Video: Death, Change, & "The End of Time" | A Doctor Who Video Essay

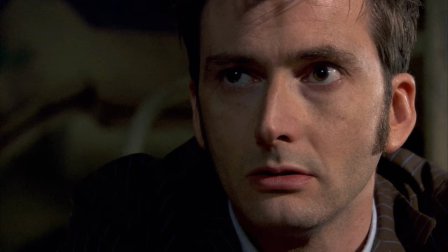(12:45)
This is the moment of truth. Does he confirm his theory that Time Lords turn cruel when they've lived for too long?
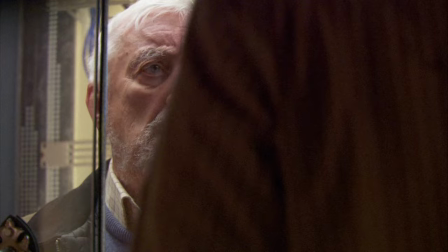(12:51)
Or does he stick to his principles and give up his life to save just one person?
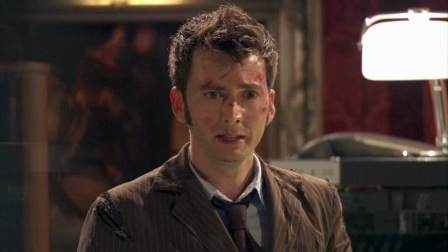(12:56) Wilfred, it's my honor.
The Doctor sacrifices himself, fulfilling the prophecy he had been so dreading.
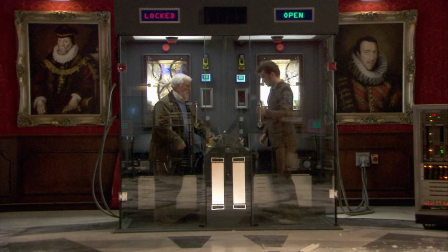(13:04)
Because more than anything else, he's the Doctor. When given the choice, he will always save every life he can.
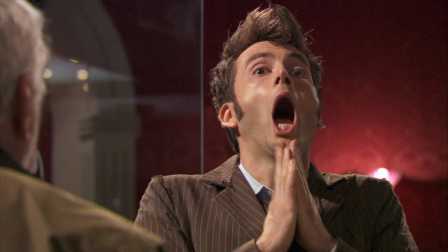(13:11)
And this is when it all falls apart. I'm sure you all know what happens next.
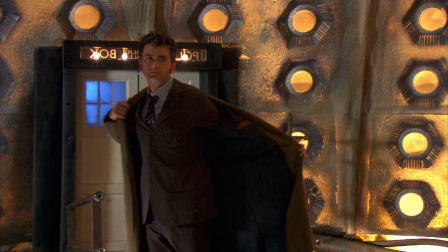(13:18)
The Doctor goes on his farewell tour, stopping by to see all of his friends and companions from the Davies era before finally, 20 minutes later,
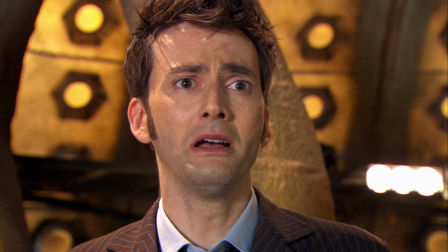(13:26)
he regenerates while tearfully uttering, I don't want to go. Now, there are two ways you can look at all of this.
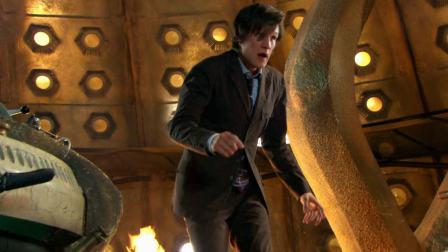(13:33)
First, there's the intended interpretation of getting to see all of these characters one last time before the new Doctor and production crew take over.
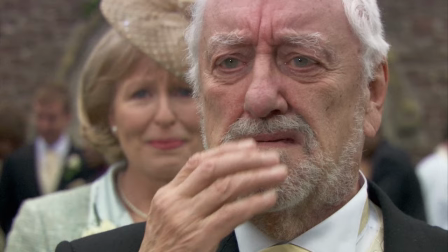(13:41)
It's long, overindulgent, and very much playing to the feels, but ultimately harmless.
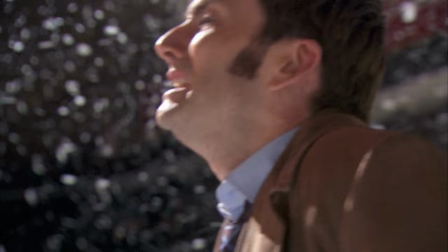(13:47)
Then there's the far more cynical and unintentional reading, This is the end, folks.
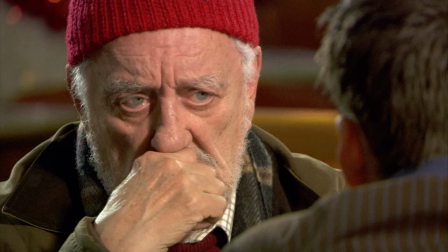(13:52)
Doctor Who isn't going to be the same anymore. Matt Smith stole the role from Tennant, and you should be upset about that.
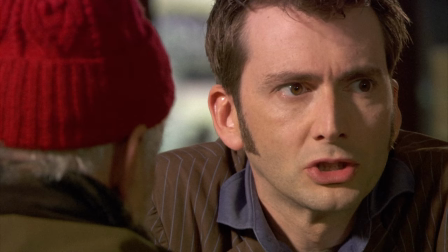(13:57)
Don't give him a chance. This reading is compounded by both the Doctor's comments about regeneration early in the story,
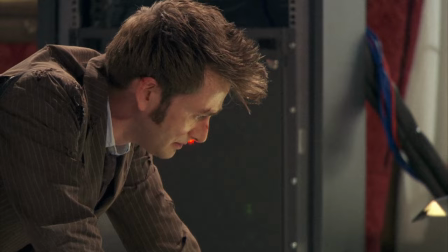(14:03)
Some new man goes sauntering away, and I'm dead. and the tantrum he threw before sacrificing himself for Wilf.
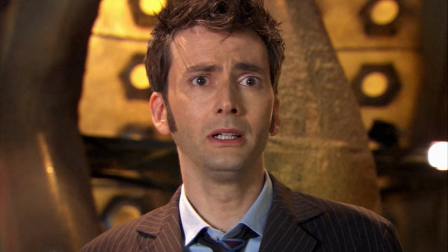(14:09) But it's not fair!
And I understand why some fans see it this way.
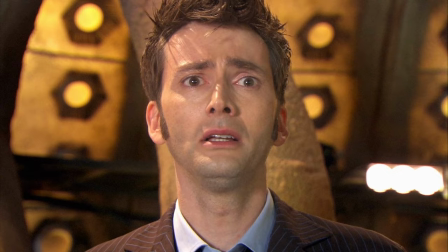(14:14)
It doesn't help that Tenn's final line is borderline antithetical to his arc in the story.
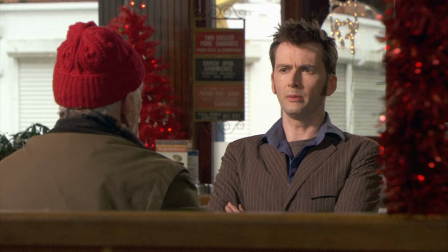(14:19)
I say borderline because, when writing fiction, there's a simple principle of want versus need,
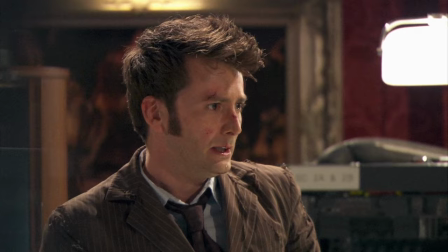(14:25)
i.e. the characters may have to give up what they wanted at the beginning of the narrative in order to attain or learn what they actually need.
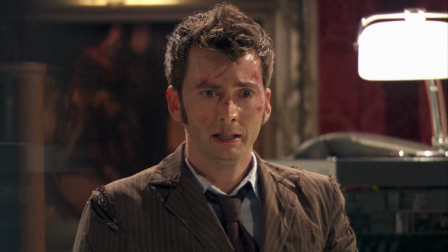(14:32)
They're not always mutually exclusive, and not every story has them, but in The End of Time, the Doctor has both.
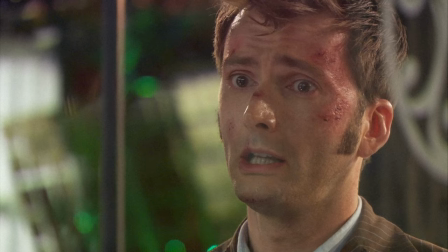(14:40)
He wants to avoid dying, but he needs to remain true to who he is.
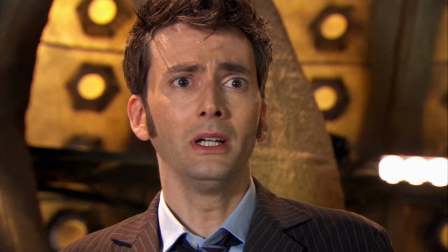(14:46)
And that requires putting the lives of others before his own, which he does. He experiences a complete character arc in this story.
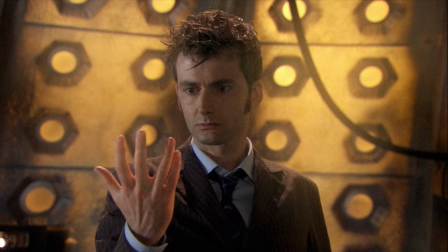(14:53) But I don't want to go.
It doesn't feel like it.
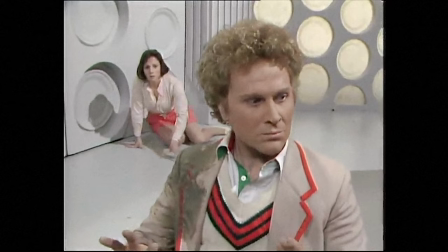(14:57)
It also doesn't help that Ten's reticence to regenerate is totally opposite of literally every other incarnation's attitude towards it,
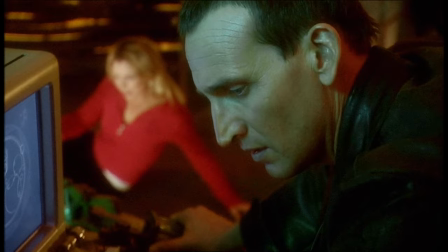(15:05)
and runs counter to its metatextual significance. Christopher Eccleston leaving the show after only one series was a shame,
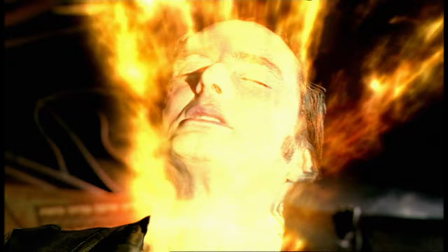(15:12)
but the silver lining there was that Davies could introduce regeneration to new viewers early enough that they wouldn't be totally blindsided by a new actor taking the role.
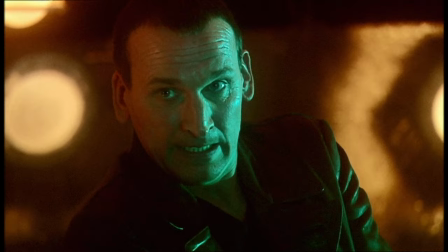(15:21)
The Ninth Doctor's regeneration was handled with tremendous care,
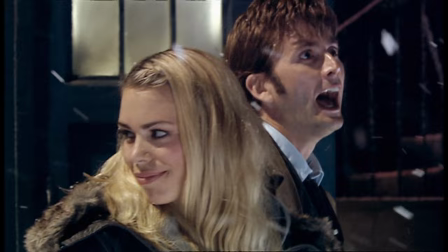(15:24)
walking the audience through the particulars and emphasizing above all else that, even if the face and mannerisms change, it's still the same character.
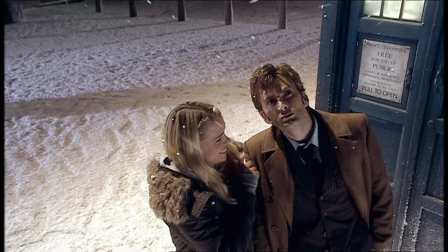(15:33)
It's still the Doctor. And it was after Eccleston's regeneration that we got David Tennant, the most popular incarnation of the character even to this day.
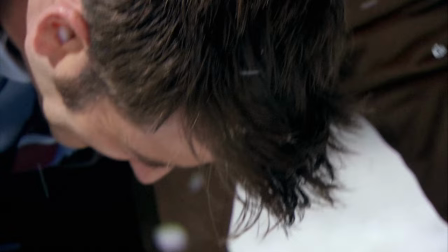(15:41)
So why are their regenerations framed so differently? The most likely answer is probably that it's more dramatic.
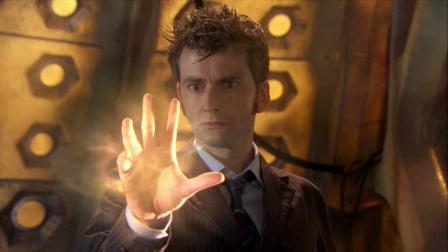(15:51)
That the Doctor goes through an arc, but it entails the exact opposite of what he wanted.
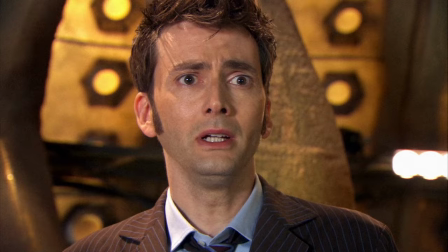(15:55)
It's ironic melodrama, and it's the culmination of the story's theme of change being necessary, even good, even if we don't like it.
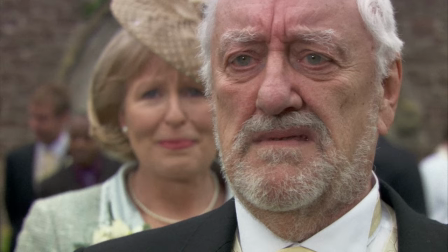(16:03) I don't want to go.
And it plays fantastically well to the emotions of those who were invested in this Doctor and RTD's run on the show.
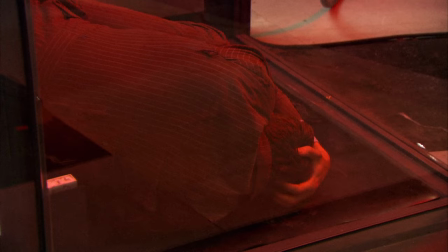(16:11)
But it and the farewell tour also feel so detrimental to the episode's storytelling and themes,
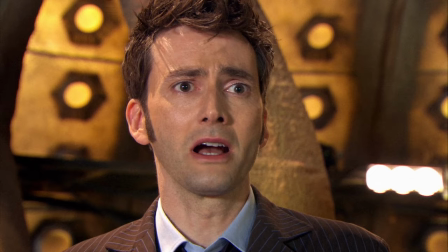(16:16)
because while the Doctor stuck to his principles, he's still acting like he hasn't learned anything.
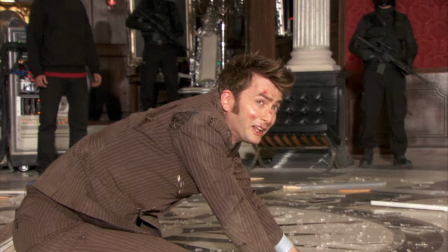(16:22)
Does that in and of itself make The End of Time a bad story? Maybe.
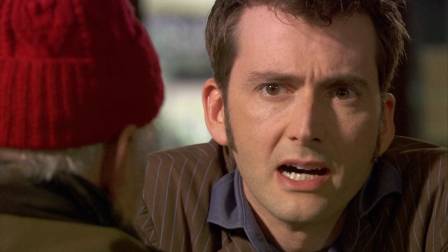(16:28)
Maybe not. I'm not here to declare whether thing good or thing bad. I don't like this story, and I especially don't like the Tenth Doctor.
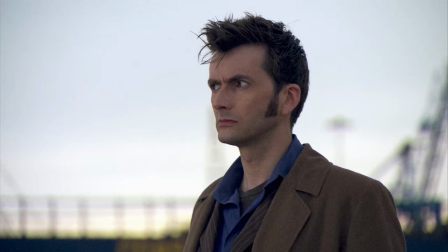(16:37)
Of all the numbered incarnations, he's dead last in my book. Not because of David Tennant, who I actually really like as an actor, but because of how the character is written.
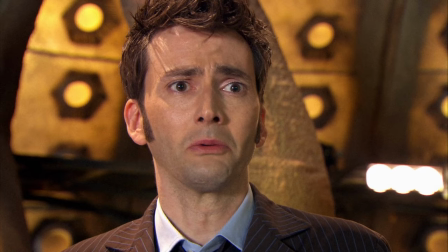(16:45)
And while I won't air out all of my grievances here, I can point to everything going on with him in this story as contributions to my distaste.